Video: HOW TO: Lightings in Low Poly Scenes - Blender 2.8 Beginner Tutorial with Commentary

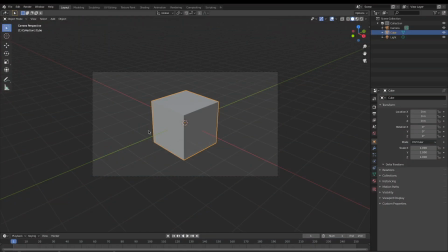5s
Hello everyone, welcome to my channel. Today I'm going to do something a little bit different and very requested. Well, by very requested, I mean probably two people in total, but let's not dwell on the details. Today we're going to talk about how to light up your low poly scene.
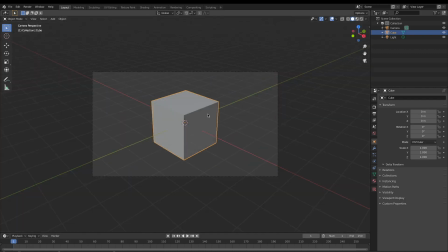23s
And I'm going to start with introducing this very basic
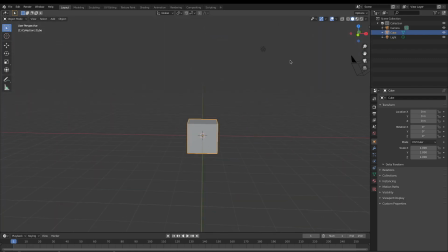28s
three-point lighting system that most people know about,
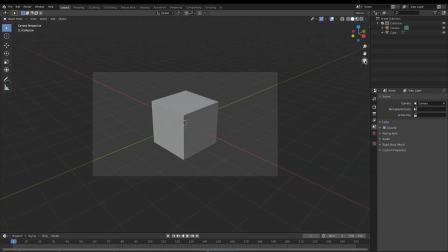33s
but I'm just gonna briefly talk about it here. So let's delete the default light and add a new light into this. And we're using the default cube. How amazing is that, isn't it?
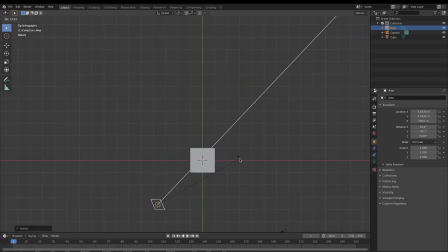49s
Okay, so this is going to be our accent light. So imagine that this cube is the object that you want to render,
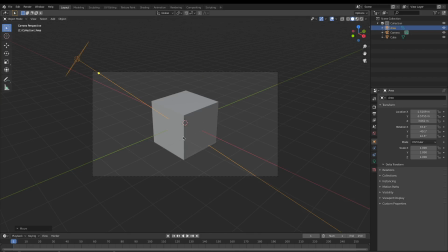59s
and this surface here is the surface that you want to highlight the most, and you put the accent light obviously coming from this angle. So we're gonna give that quite a big value for that, and then secondly we're going to add a fill light.
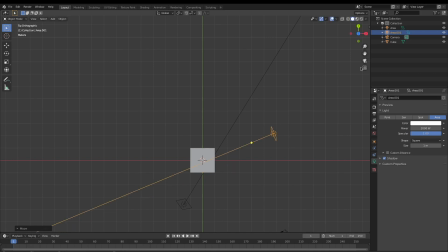79s
So because realistically, light doesn't only come from one side.
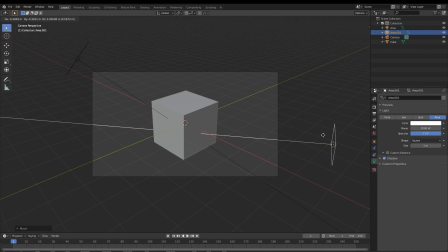86s
You have lots of different light sources bouncing around in one environment. So we're going to add a secondary light, but make it much dimmer. Okay, so now let's try to render this quickly and see what it looks like.
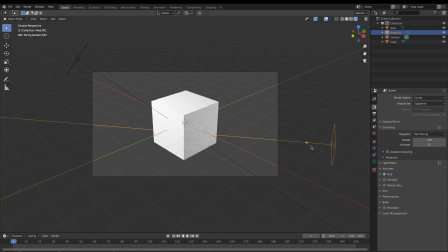105s
Yes, so I think I could even go dimmer with this, maybe 100 or something.
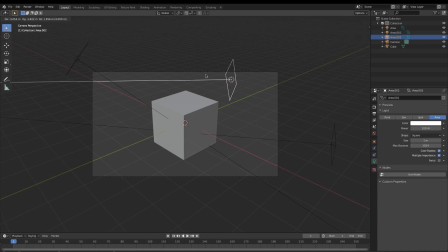115s
Yep. So, and last but not least, let's do a backlight.
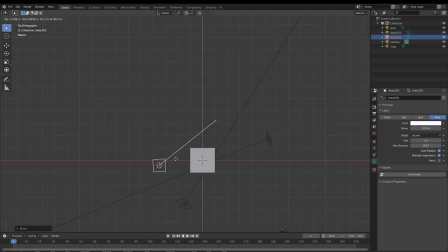Oops, that's not what I want to do. Oops. Let's move that around, rotate a bit. Grab that and boom, we are done.
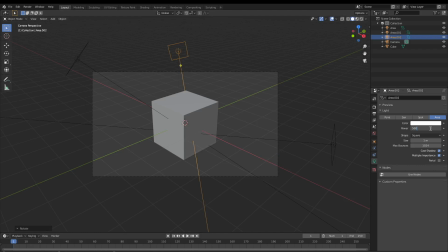143s
So this, you can turn it up a little bit, but probably not too much.
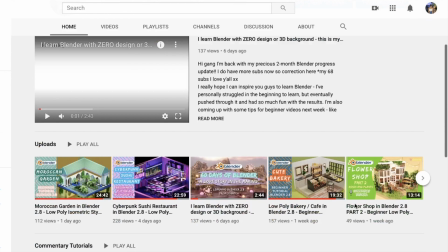149s
Now we've learned how to make the basic three-point lighting system, I'm going to now go through a few of my previous projects and works
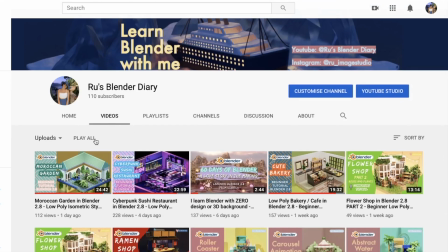157s
to discuss how to apply that three-point lighting system into your low poly scene.
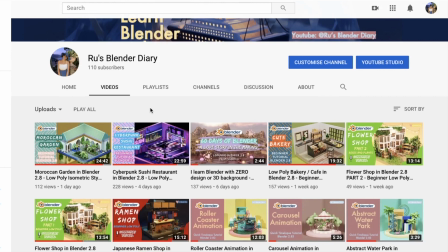162s
Now that if you want to figure out how to make a specific object or how to make a certain material, please go to my channel and check out each of these individual time-lapse to figure those out. I'm going to leave the links down below as well, and for this video,
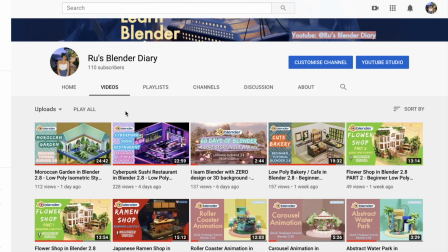179s
if you enjoy my content, please smash that like button and let me know what you think.
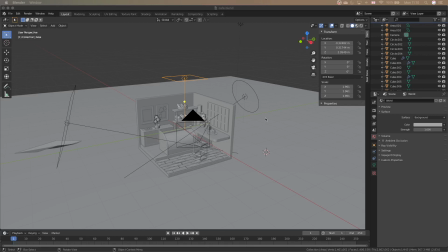186s
Okay, now let's take a look at the bakery scene that I made, I think, last week.
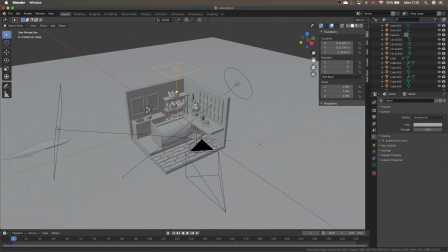193s
And firstly, we go to the world setting and look at how the world is being lit up in this particular one. I think I didn't touch much. I think I just changed from kind of a darker gray to a lighter color because I want it to be a day scene,
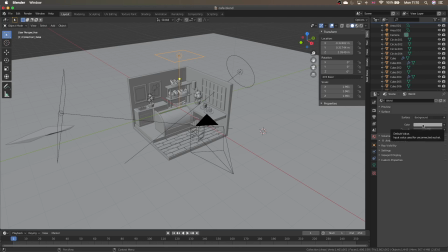212s
so it shouldn't be too dark. But this is just kind of a standard setting for the low poly scene.
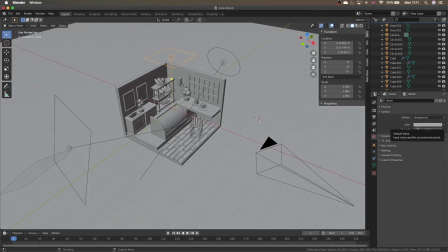218s
You can also use an HDRI for this, but it will give it kind of a more realistic lighting,
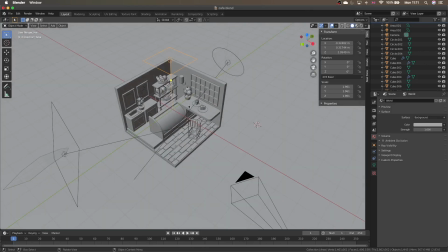226s
but it's not really needed in sort of this sort of low poly style.
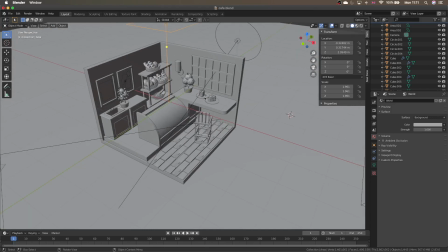232s
In terms of the individual lighting, so it's a very simple system.
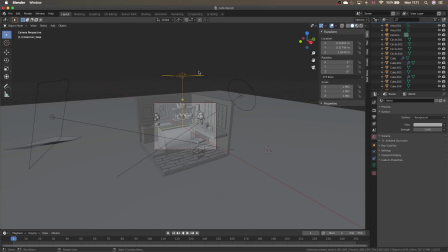238s
You have an area light that's lighting up the scene from top. And yes, it's set to 200, so it's not a lot, basically. You can see that.
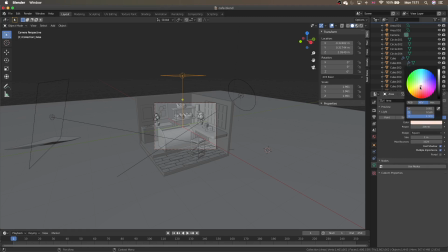250s
And I gave it this sort of a little bit of yellowy, reddish, orange. Yeah, I guess that would be kind of orangey tone, but it's not too obvious. So it kind of imitates what sort of light you will have in a bakery.
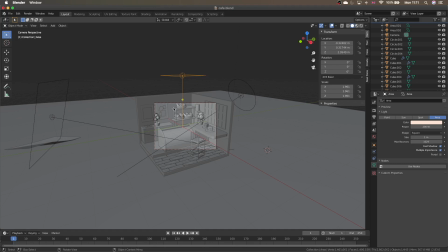265s
And obviously, we're going with the three-point lighting system again, so you will have a light coming from the side as well that is even dimmer and with the same color, because in the bakery scene like this you wouldn't have crazy lightings.
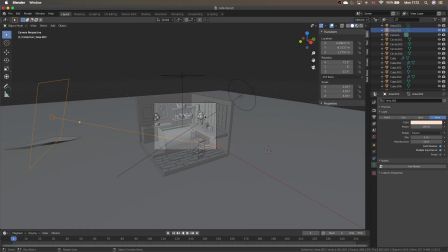283s
I mean, that they will probably look pretty good as well, but they will probably be sort of a neutral color because you're in a bakery, not in a nightclub, right? So yeah, that's what I went with in the scene. And last but not least, since we have a window, so it's very important to utilize all of
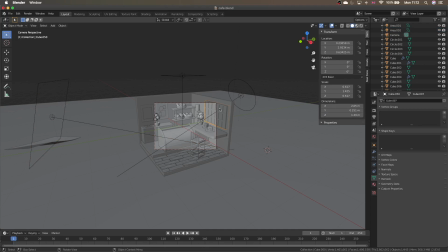302s
the possible light source that you can have in the scene. And when you have a window, it's almost obligatory for you to do a natural lighting that's imitating a sunshine, a ray of sunshine coming through from the window.
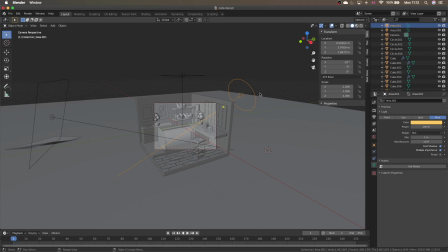317s
So that's what I have here. And you can see that. So in this particular scene, even the side lighting is not as bright as the sunlight, because the sunlight is quite bright. I didn't go with sun because sun is actually quite strong in my opinion.
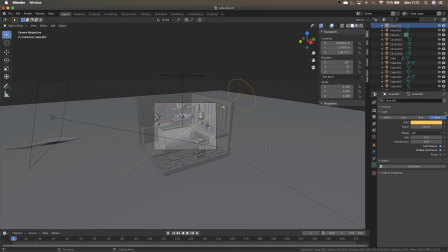335s
So I'm using again an area light, but with kind of this golden yellowish sunlight color, and I think it looks pretty good in the final scene.
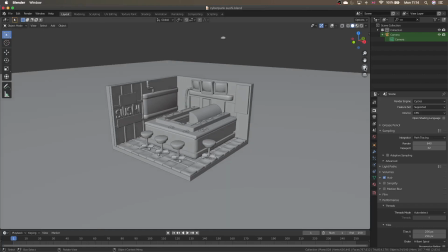348s
And for the cyberpunk sushi restaurant, this is a crazy one to look at because obviously there is a lot of lightings involved.
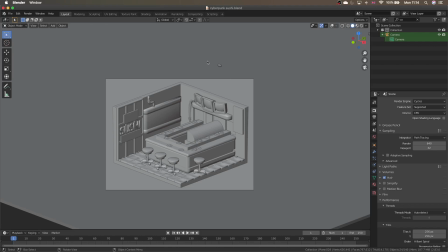356s
And sorry for this random grain of rice just floating outside of the scene. I am a little bit messy with things like this. So if you want to obviously clear that up, you know, move it out of the way.
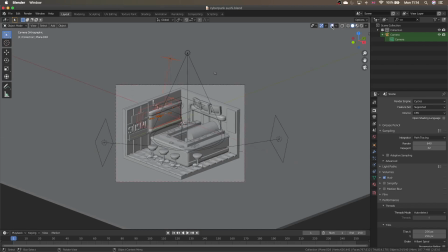370s
But for now, this will do for now. And let's turn on this and we can take a look at what's going on.
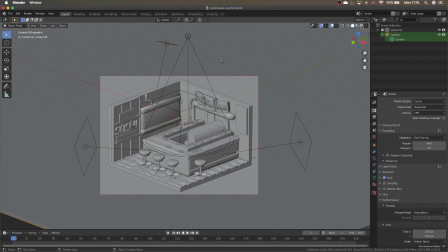379s
So, you know what, I'm just gonna put it into render.
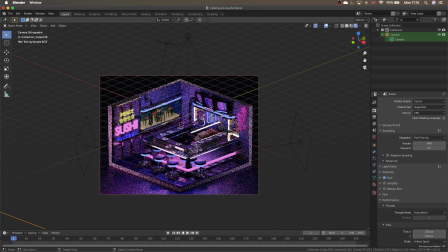388s
So the lighting for this is a little bit complicated, obviously, because it's supposed to be a night setting. So if you go into the world again, this is very dark because I wanted it that way. I wanted it dim and dark so I can highlight the actual lights that's present in the scene.
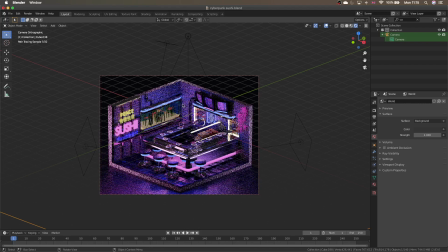407s
So there is two kind of different lights, obviously. So there are some objects here that I've given them an emission value. So with the emission value, they're just going to light up automatically.
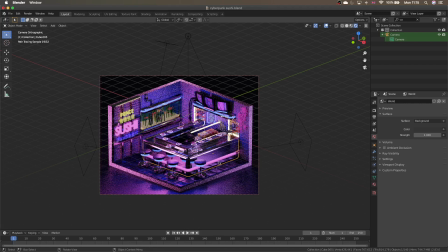423s
So for example, for this counter here, I have this little strip of light going on. And if you go into the material, you can see that other than the silver material for the rest of the counter, the light strip, actually I used basically, if you change
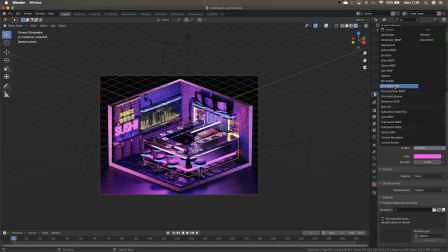443s
from the normal principle BSDF to emission setting, which is this one, and it's very easy, you just give it a color and you give it a strength. So in terms of the strength, think about the fact that is this a material that you want to use throughout the entire scene,
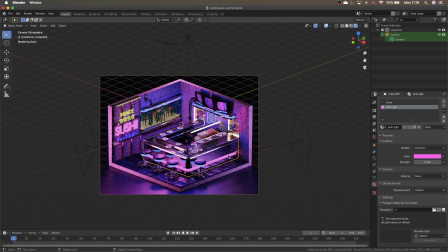462s
and how bright do you want it to be? If all of the lights are going to be in this color, is it going to be overpowering? So that's the kind of things that you want to think about. But I change it to 2 in this case because I want it to be the highlight of the scene,
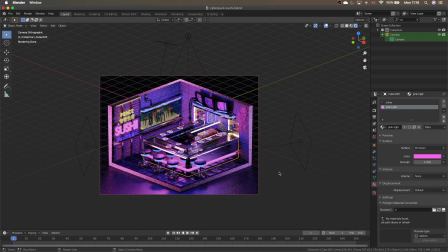480s
and I don't want it just to be kind of a backlight sort of going on. So that's why this is popping, and I think it looks quite nice.